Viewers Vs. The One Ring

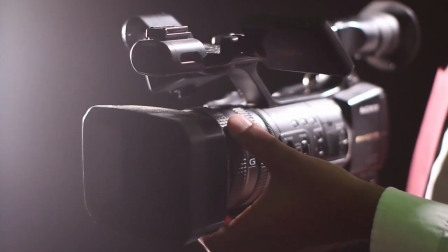[4:30]
Peter Jackson brought Tolkien stories to our screens through the act of filmmaking.
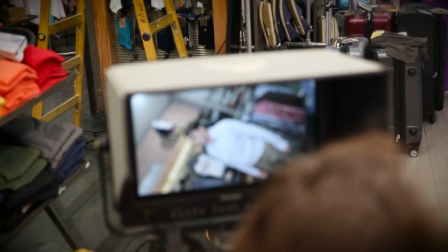[4:36]
Filmmaking is an art, and the amount of thought put into every single shot of each movie, show, and short film ever made would amaze the average person. The techniques used in filmmaking to convey messages with shots without explicitly explaining it is known as cinematography.
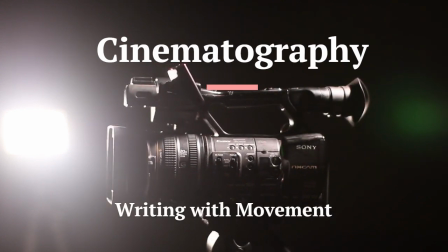[4:51]
Cinematography is derived from the Greek word writing with movement. It is, by definition, the art of creating visuals that we view on the screen.
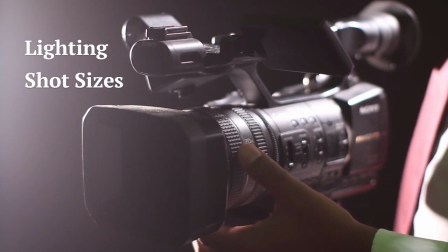[5:01]
Cinematography involves many elements, including lighting, shot sizes, camera focus, shot composition, camera placements, and camera movements.
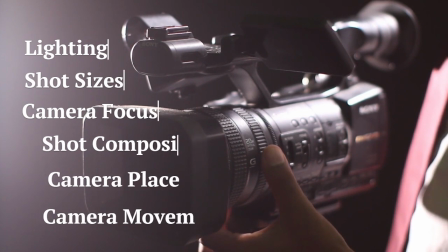[5:10]
When used in the right way, using these elements can invoke emotions and thoughts in the audience without saying a thing.
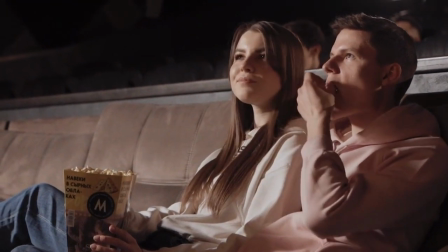[5:17]
As an example, in English, we read from right to left, meaning our eyes are more used to moving in that direction.
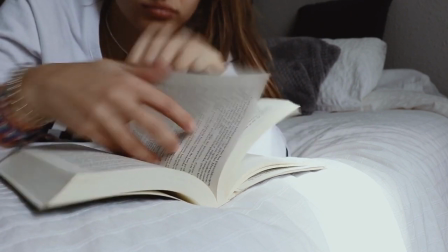[5:24]
That is why filmmakers usually have good characters enter from the left side of the screen to the right, with evil ones coming from the opposite,
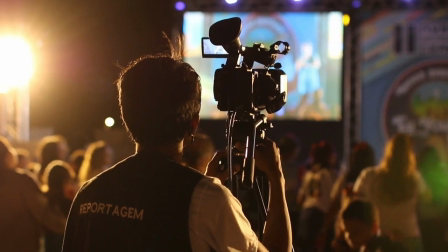[5:32]
immediately invoking a sense of unease in the audience that they may not even notice at first.
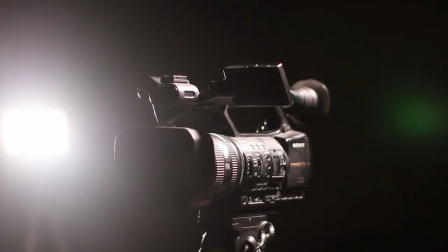[5:39]
The way that Peter Jackson conveys the ring in the film with cinematography often involves making the ring look large, looming, and heavy.
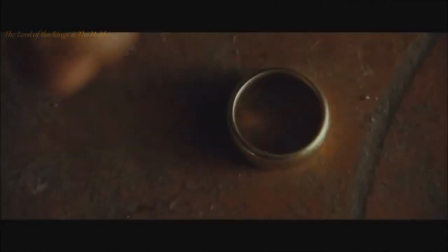[5:46]
He uses shots that show the ring from above quite often, which make it look larger, and put the idea into the heads of the audience that it holds power.
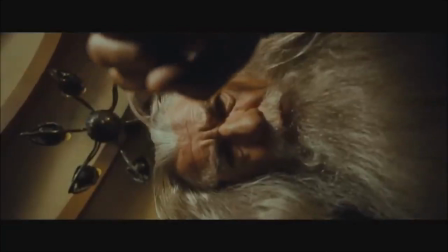[5:55]
There are also scenes where he zooms in slowly on the ring, like this one,
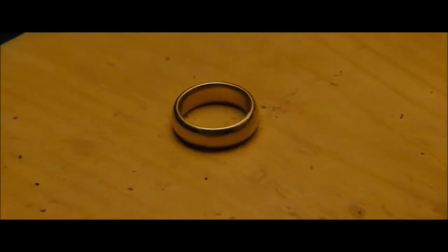[5:59]
which conveys to the audience that the object being zoomed in on is significant and worthy of contemplation and interpretation.
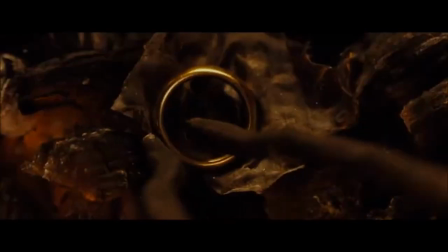[6:09]
The hold that the ring has on Bilbo Baggins is also portrayed greatly through cinematography,
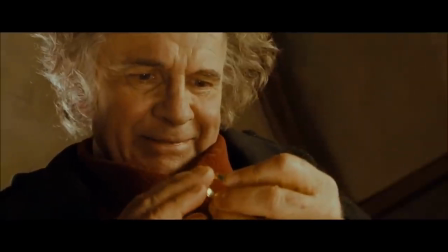[6:14]
especially during this scene where he looks at it with hunger and crazed desperation, once again an upward shot showing the power the ring has over him,
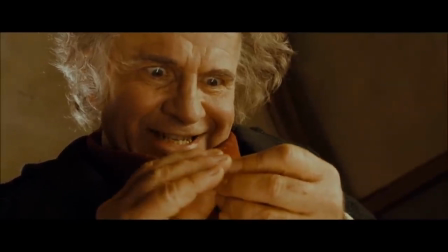[6:23]
as it is placed in the blurred foreground of the shot, showing that it is always there, still having an influence on the current focus character.
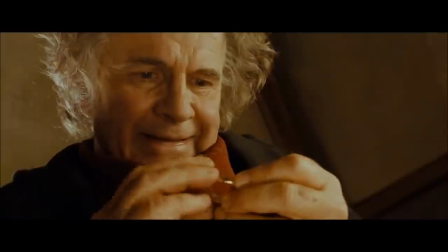[6:32] It's mine. My own.
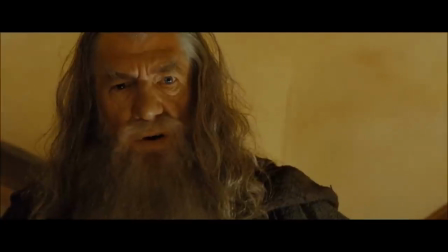[6:38] My precious. Precious? It's been called that before. Yes.
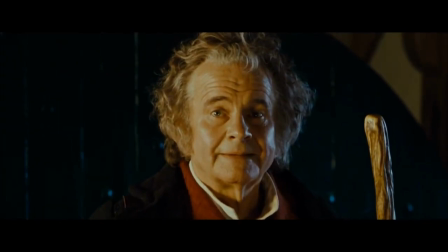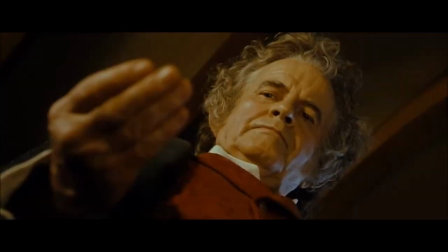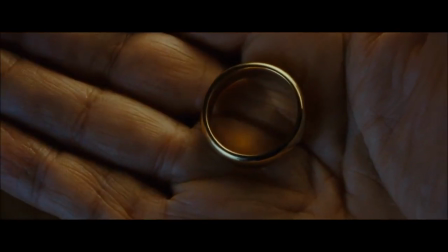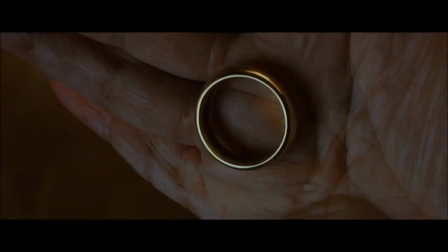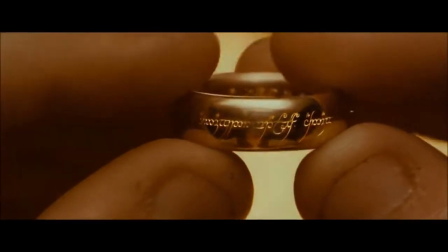[7:10]
In a later shot, the ring is not placed in the foreground, but is rather shown through this gorgeous scene by its reflection across Frodo's questioning face.
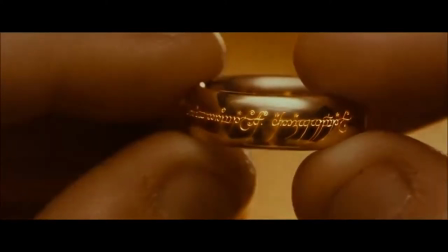[7:20] There are markings. It's some form of Elvish.
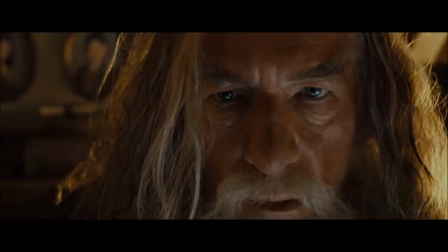[7:26] I can't read it. There are few who can.
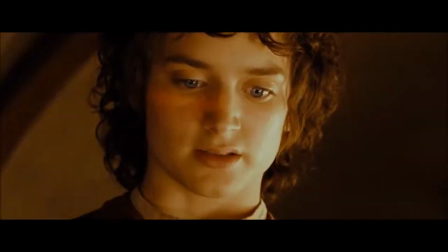[7:30]
This also conveys the idea that the ring is always there and influencing people, even when it is not thought about or actively being used.
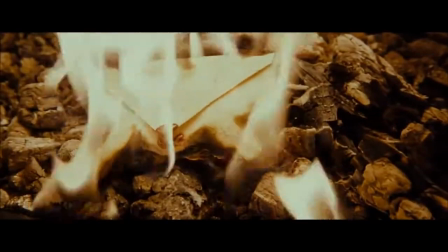[7:42]
But, as fans have questioned, is this ring inherently evil, or is it simply pure power which can be used for both evil or good?
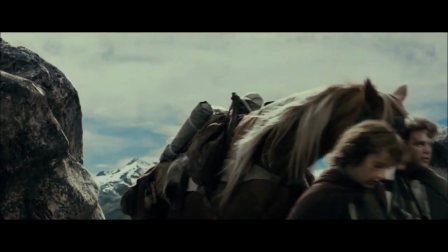[7:50]
Boromir certainly believed the latter, and tried to convince the Fellowship that he could bear the ring and use it for good instead of evil.
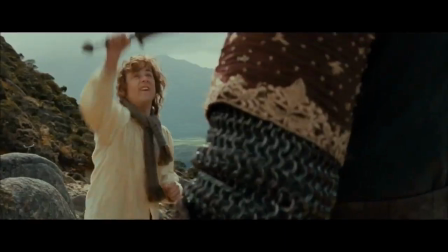[7:58]
However, other fans have gone so far as to theorize that Boromir was possessed by Sauron, but we don't have time to dive into that one in this video.
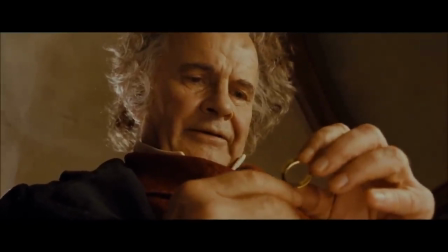[8:09]
Despite all of this, the cinematography regarding the ring makes it seem incredibly ominous through the upward shots, slow zooming, and sense of heaviness.
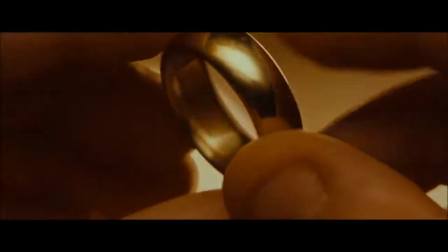[8:17]
These film techniques make the ring seem like it is living,
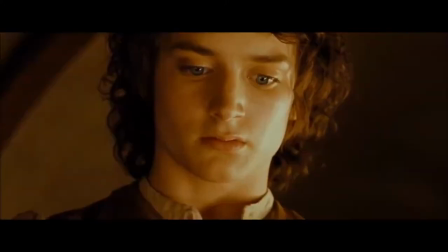[8:20]
and it is debated by fans that Peter Jackson used cinematography to turn the ring into a character itself.
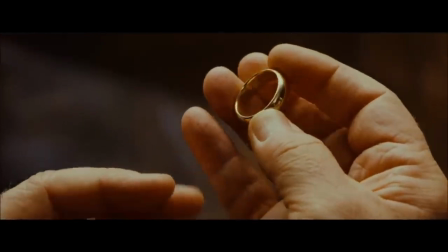[8:26]
He left the interpretation up to the fans, however, to decide whether they believed the ring was inherently evil or simply a source of power.